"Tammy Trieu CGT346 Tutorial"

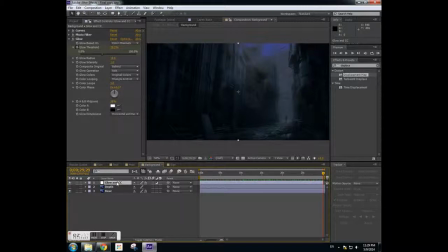[3:59]
And I applied curves to it first, so that the scene would be color corrected to this dark and stormy version of the composition, as you can see below. Now, if you'll note,
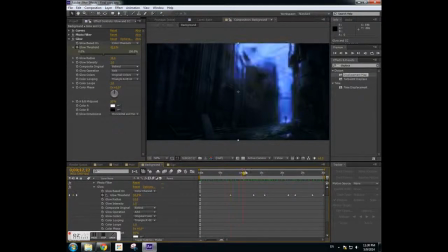[4:18]
when I move these sliders to the keys, parts of the sky will be adjusted for light.
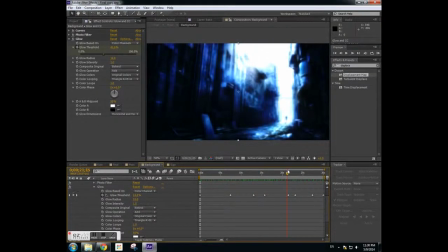[4:25]
This is because I'm messing with the glow threshold.
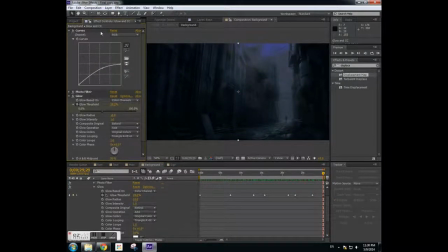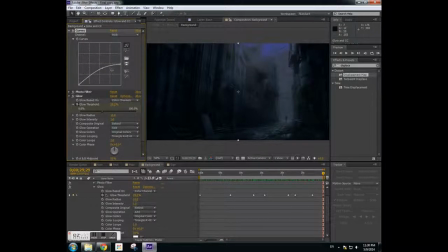[4:46]
As you can see here, this would be the curves I used. After I got done adjusting the curves to how I like them,
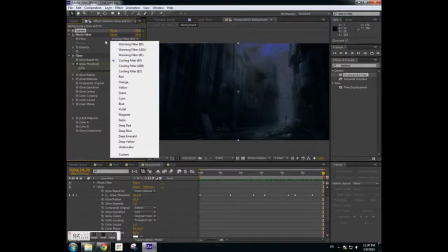[4:59]
I used a photo filter and put it at cooling filler 80.
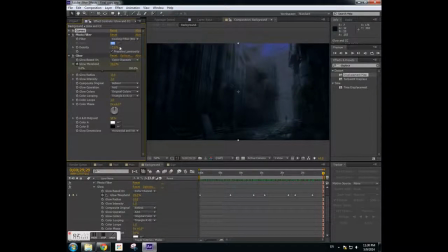[5:03]
What this filler does, it puts a tint over the whole entire background. Then I used glow.
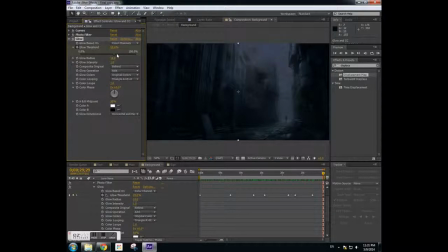[5:22]
And see, when I'm adjusting the threshold, it's not apparent at the highest percentage, but when I adjust it to a lower percentage,
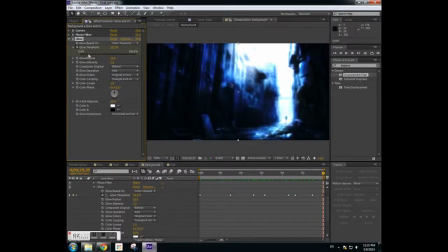[5:34]
it begins to resemble the lightning scene that you've just seen. This is a easy solution for the lightning effect, especially when it comes to lighting.
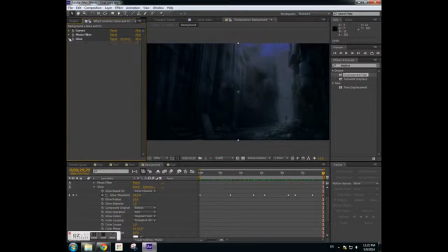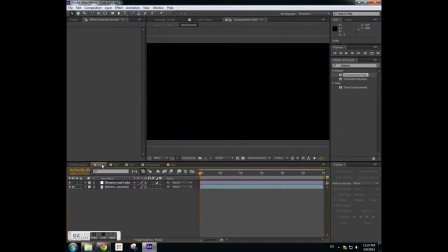[6:04]
After I'm done with background, I'm going to be moving on to the rain layer or composition.
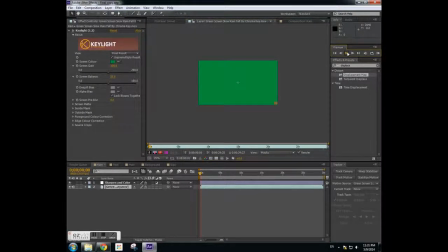[6:13]
As you can see from the original footage, this is the green screen version.
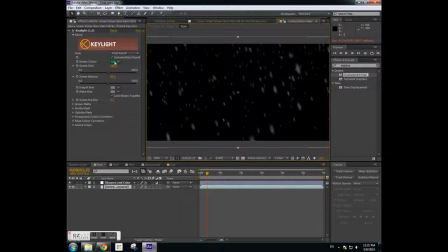[6:21]
Then you can see in the original comp that the green is gone. This is because in the scene color, I took the eyedropper and adjusted it to the green of the scene, and it removes it for me.
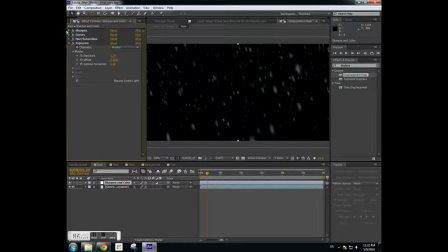[6:38]
Since rain is slightly transparent, it's not as noticeable, so I'll be correcting that using adjustments layer. Sharpen curves to make it low saturation and fit the background so that it doesn't stand out too much.
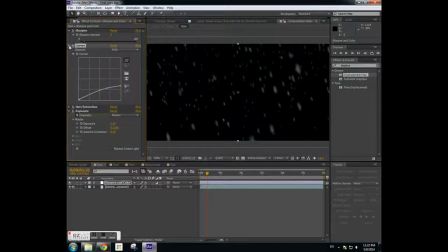Hue and saturation. I turned down the saturation because at the nighttime scene there's low saturation.
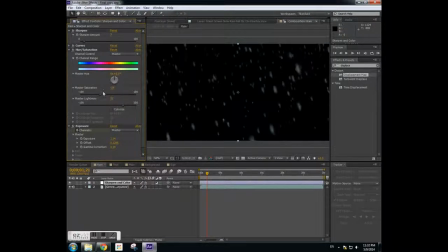[7:11]
And I turned up the lightness so that it wouldn't blend in too much with the background to be indiscernible. Next, I adjusted the exposure and messed with the gamma so that I would have a slight blue tint to rain.
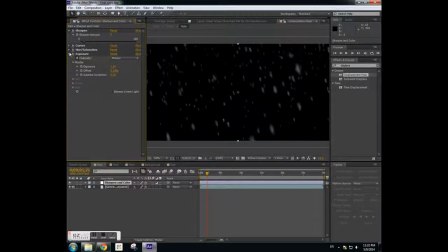[7:29]
Although I know this is not exactly what gamma is used for.
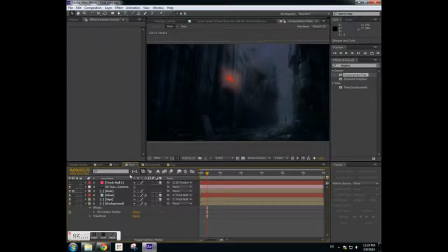[7:34]
In this case, it fits with the background and is not noticeable in the end product. Now I go into the main.
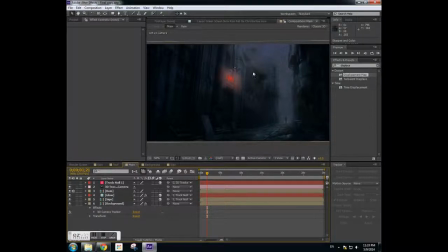[7:49]
First, I drop down the background and the rain. As you can notice,
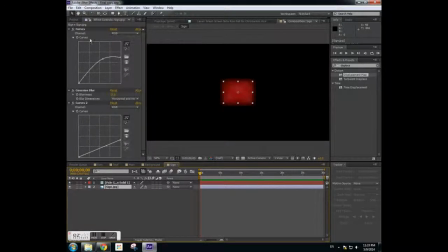[7:59]
I also made a new composition for the sign because I do not want the glow of the sign to encompass all of the scene.